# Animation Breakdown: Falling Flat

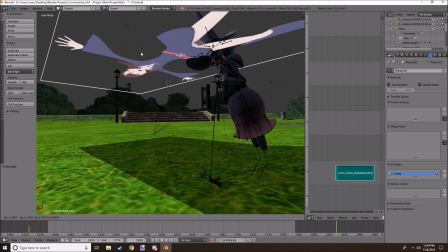(16:39)
It's just, yeah, a one-sided plane, so texture applies on both sides.
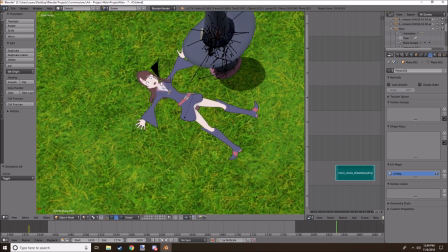(16:44)
Just put on the floor, and she is stretched a little bit just because of the perspective.
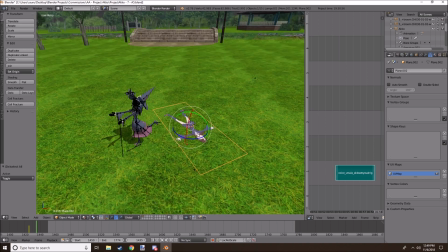(16:51)
Here, she looks normal, but if I return her to normal size, she'd look much smaller than she's supposed to be.
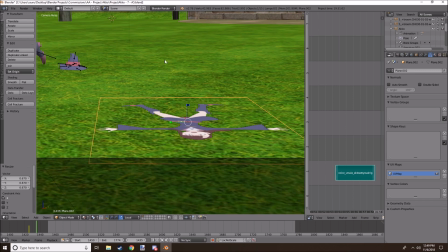(16:58)
I just do that there. Like, she looks a bit squashed.
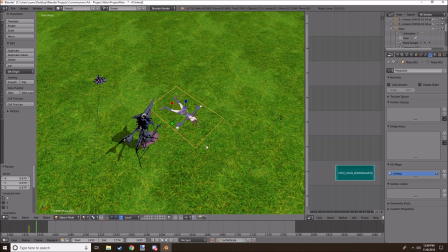(17:03)
I mean, from a different axes. So that's why I stretched her out a bit.
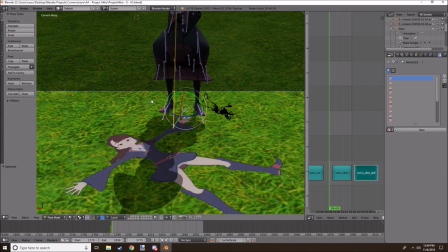(17:11)
So, moving on to number 8. This is when I had to get a bit experimental.
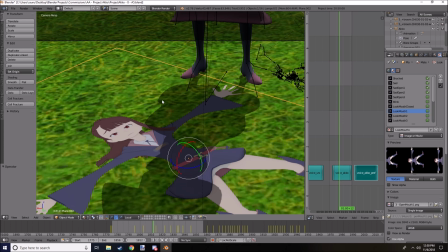(17:18)
I believe this is when I had to animate a mouth with textures. Not the best thing I've ever done in my entire life. In fact, what makes it hard is that it doesn't appear in the preview.
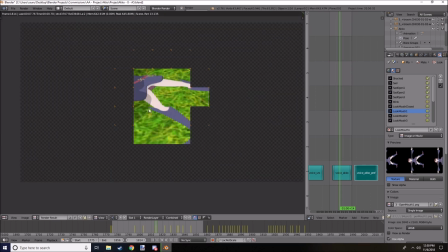(17:33)
It only does in the render. So here she's got a mouth open.
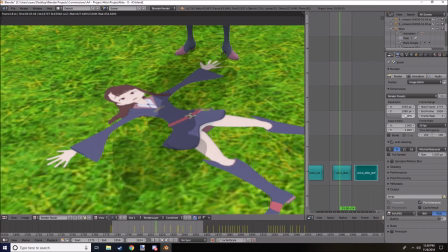(17:38)
This is not a high quality render because I had to keep rendering it.
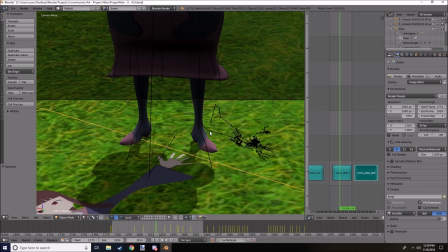(17:42)
The legs didn't they look too close together, so I separated them a bit, but really just makes a thick Ursula.
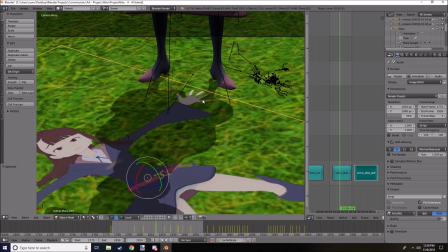(17:49)
I mean, it's not really realistic, but it looks nice in the render, and I keep emphasizing it, but it is true.
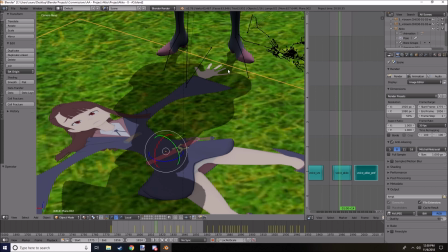(17:58)
If the audience ain't gonna see it, who cares? It looks funny, like looking back on it, but that's about it.
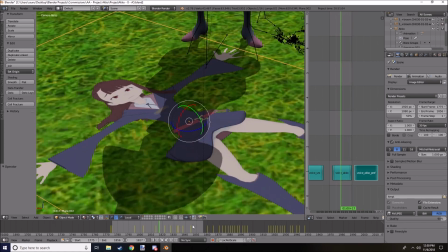(18:04)
So after animating her mouth a bit, say Professor, I'm so sorry and all that, that's all it was.
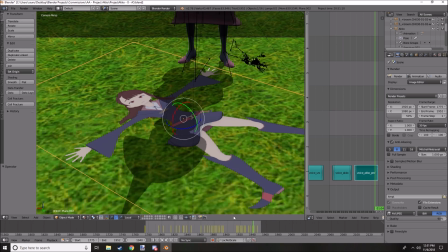(18:12)
This entire scene was just animating her mouth. She doesn't move at all in this. So I also really enjoy how the shadow goes over.
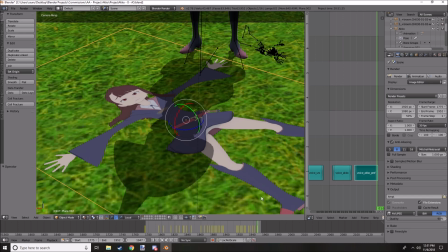(18:21)
Like, shadows can be a bit of a problem when it comes to planes because they're a square, but by some magic I made it apply to just the
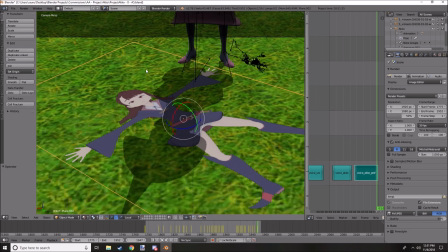(18:31)
texture, and the box didn't overlay shadow. Just because it's transparent doesn't mean it won't overlay shadow. See, like I lift up, there's a shadow. It's a nightmare to work with. So moving on to number 9.
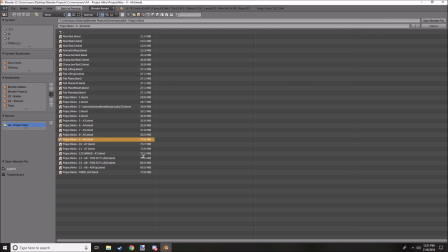(18:44)
This was a long project to work on, and you can see the megabytes are going up, or megabits, whatever.
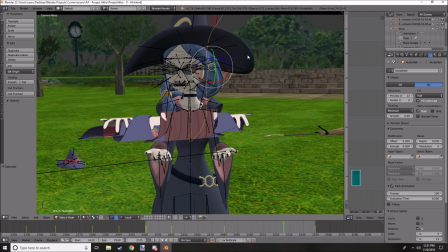(18:50)
24 hours into it now, nearly 25. This is really far in.
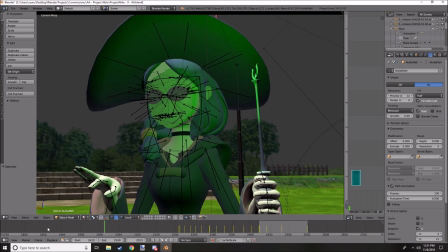(18:55)
This is when, yeah, this is, I did a long save for this one.
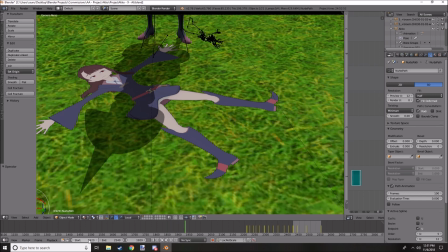(19:01)
So say, Professor, I'm so sorry. Head that back a little bit.
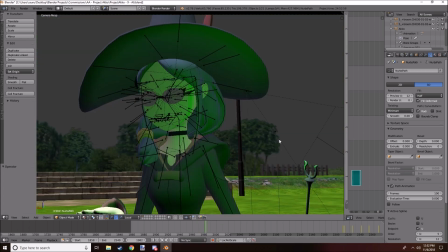(19:07)
And here, trying to add this green light is a nightmare.
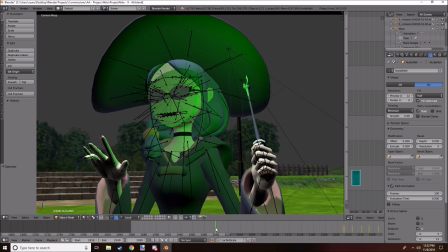(19:11)
Blender Internal is the worst for lighting, like specifically like close-up lighting. I'm pretty sure there's something I could have done that I didn't know of that would have made it way easier. But in the render, it doesn't look that great. It's just got a green hue, which is all I can really do with my knowledge of Blender.
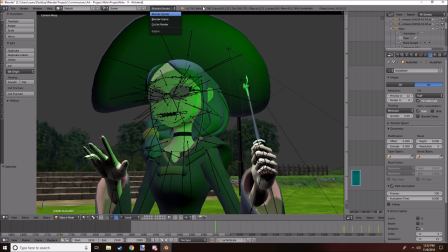(19:30)
Anyway, I'm sure there's a better way. Cycles render, on the other hand, which if I rendered in that, the animation wouldn't be out till next year.
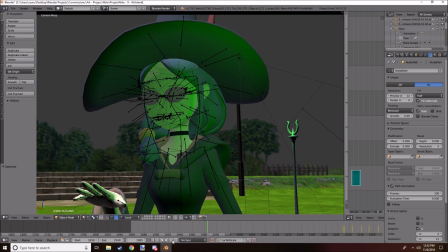(19:37)
Would have handled it perfectly. So I made Ursula's hand like wave and stuff.
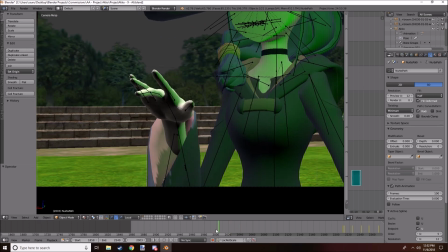(19:42)
I don't do well with hands. Like animating a hand is like animating an entire another human being on a tiny. It's like a sock puppet. There's a little human being on the human being, and it's just there's so many bones to work with. It's not fun, but it looks really nice when it's done.
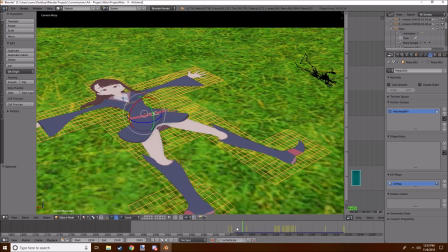(20:00)
So here was where one of my personal favorite parts to animate was, which I guess it goes without saying, but it's when I got to use the cloth physics.
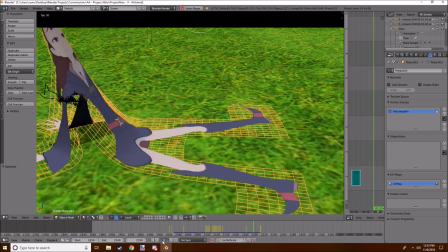(20:11)
And here she gets yanked off, but it's quickly cut off,
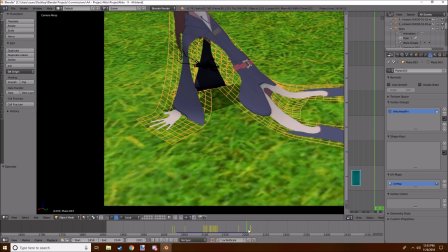(20:16)
and that's to show that like she goes up and then climbs up like that, like being waved up.
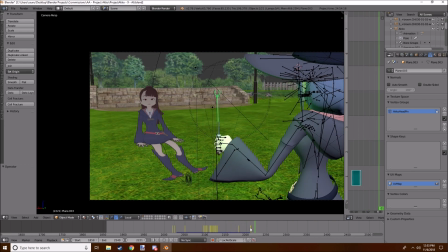(20:22)
But the guy wanted to have two versions of this version, where it cuts off there, and the longer version, which I'll show you in a bit,
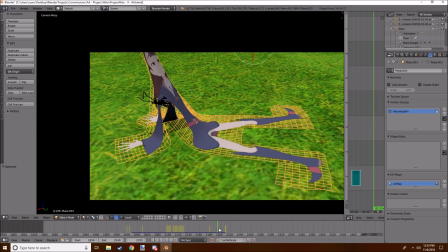(20:31)
where she goes off screen, and that's the one he chose in the end. So here she goes up,
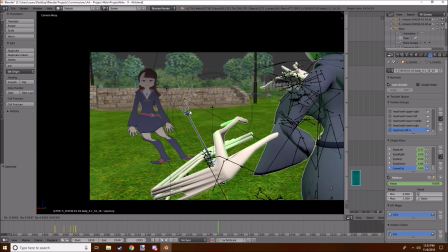(20:39)
and then I'm quite proud of that because the way this was remain green, oh god, yeah, that's the problem with having one mesh, you can get some pretty scary results.